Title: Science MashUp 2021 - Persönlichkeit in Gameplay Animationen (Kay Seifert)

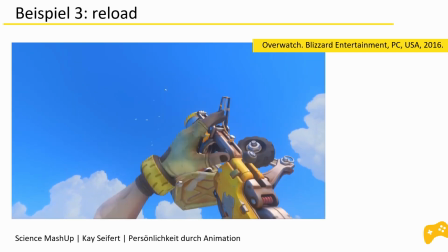Er hat keinerlei Geduld, schlägt das leere Magazin einfach mit der Faust weg.
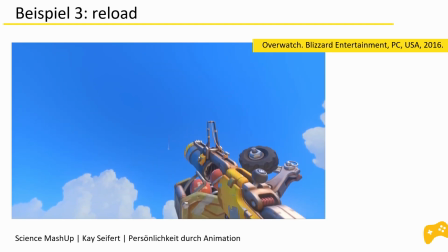Daraufhin hält er die Waffe nach oben und es ist ganz klar, jetzt gerade kann man als Spieler oder Spielerin nicht schießen. Er setzt ein neues Magazin ein und als letztes zieht er den Steuerknüppel wieder nach hinten in einer sehr effizienten Bewegung,
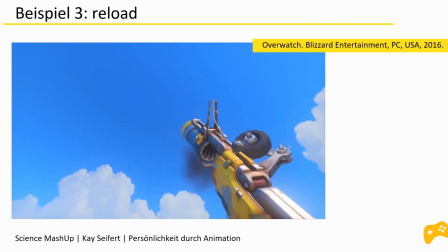da er dabei automatisch die Waffe auch wieder in ihre ursprüngliche Position zurückbewegt.
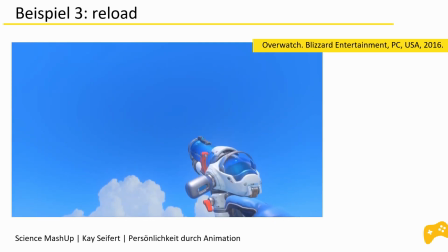May wiederum tut genau das Gegenteil. Bevor sie ihre Waffe überhaupt anfasst, zögert sie einen kurzen Moment, sehr kurz, um die Animation nicht unnötig in die Länge zu ziehen, aber definitiv spürbar.
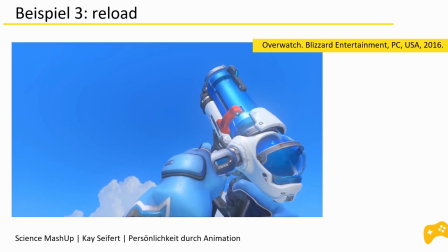Sie fasst den Knauf an der Seite nur mit den Fingerspitzen an, als würde sie mit empfindlichem Equipment umgehen.
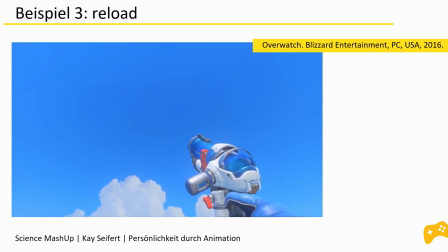Vorbildlich für eine Wissenschaftlerin natürlich. Sie dreht den Knauf und spritzt dabei den kleinen Finger sogar in einer delikaten Bewegung etwas ab.
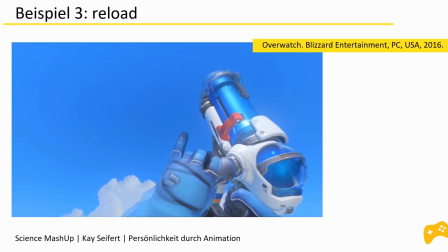Ihr Zögern zeugt natürlich wieder von ihrer Unsicherheit. Gleichzeitig achtet sie eindeutig auch darauf, nichts kaputt zu machen.
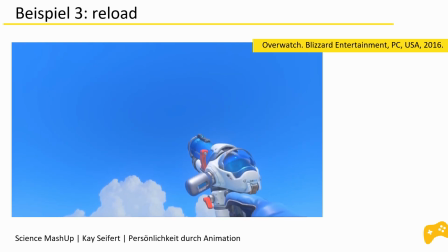Sie hat ein sehr ausgeprägtes Bewusstsein für potenzielle negative Konsequenzen ihres Handelns. Ganz im Gegensatz zu Junkrat, dessen Ungeduld keinerlei vor sich zulässt. Kommen wir zurück zur Ausgangsfrage.
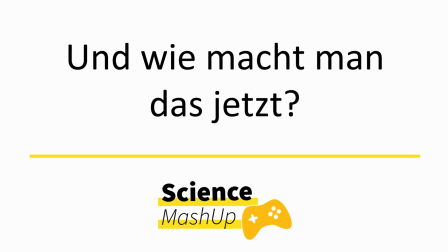Wie kommt man denn nun zu solchen Ergebnissen? Was kann dabei helfen, die Persönlichkeit von Charakteren in Gameplay-Animationen zu kommunizieren? Hierzu habe ich Guidelines aufgestellt, die ich nach verschiedenen Animationsanalysen ausgearbeitet habe.
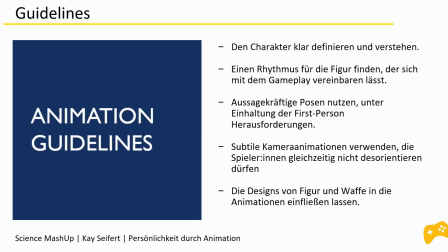Die erste dieser Guidelines bezieht sich auf das Character Design selbst. Bevor man sich die Frage stellt, wie man gewisse Dinge kommuniziert, sollte man wissen, was überhaupt kommuniziert werden soll. Welche Eigenschaften hat die Figur, die auf alles angewendet werden können und die sich in allen Animationen widerspiegeln?
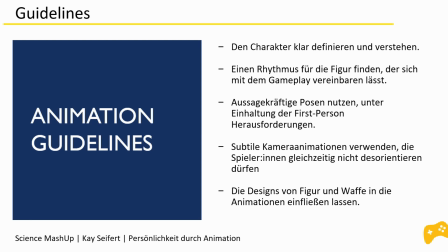Dies führt uns auch direkt zum zweiten Punkt, zum Rhythmus. Junkrat zum Beispiel ist sehr unruhig und unausgeglichen, was im Timing erkennbar ist, vor allem aber bei seiner Run-Animation, wo er die ganze Zeit am humpeln ist. Außergekräftige Posen sind natürlich auch wichtig, um Persönlichkeit zu zeigen,
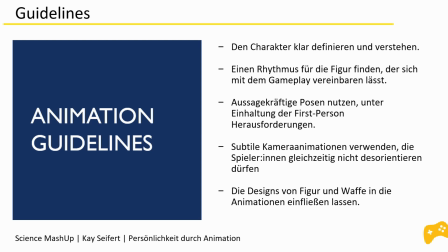aber auch um zu kommunizieren, was gerade im Spiel passiert und was Spieler oder Spielerin tun kann. Auch Kamera-Animationen sind nicht zu unterschätzen. Während sie eher unterbewusst wahrgenommen werden, beeinflussen sie aber trotzdem massiv, wie es sich anfühlt, die Figur zu spielen.
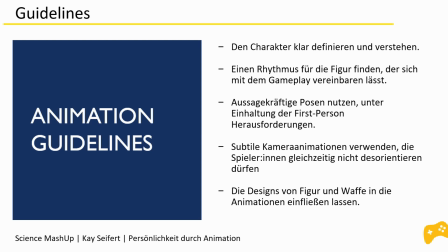Außerdem ist es dabei wichtig, Spieler und Spielerinnen nicht zu desorientieren und Motion Sickness zu vermeiden. Der letzte Punkt bezieht sich erneut auf das Design. Da man vor allem die Waffe sehr häufig sieht in First-Person-Shootern, ist diese nicht zu vernachlässigen, genauso wenig wie die Animationen.
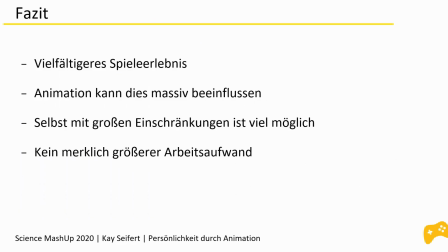Fassen wir zusammen. Die Repräsentation verschiedener Menschengruppen in den Medien ist natürlich enorm wichtig Und diversere Videospielcharaktere helfen nicht nur bei diesem Thema, sondern sie bieten auch ein diverseres Spielerlebnis, was in meinen Augen nur etwas Gutes sein kann.
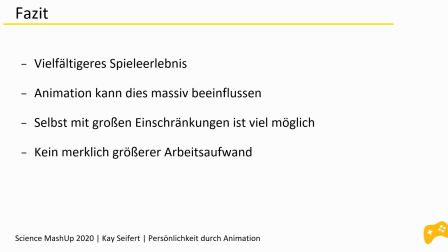Animation kann sehr viel dazu beitragen und selbst bei auf den ersten Blick generisch wirkenden Charakteren für sehr viel Tiefe sorgen. Selbst unter großen Einschränkungen ist sehr viel möglich. Manche würden sogar behaupten, dass dies die Kreativität fördern kann. Und im Endeffekt, animieren muss man das Ganze sowieso.
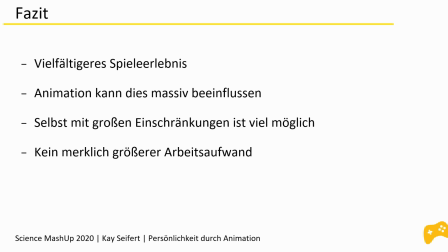Deswegen lohnt es sich auch enorm, etwas länger darüber nachzudenken, wie man die Persönlichkeit der Figur einfließen lassen kann in die Animation.
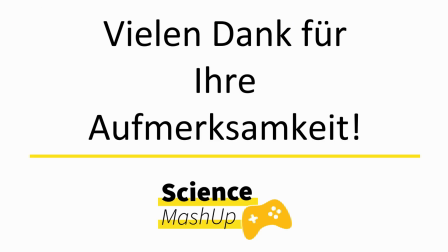Vielen Dank für Ihre Aufmerksamkeit. Ich hoffe, es hat gefallen und vielleicht konnte ich ja jemanden von Animationen und ihren vielen Möglichkeiten begeistern.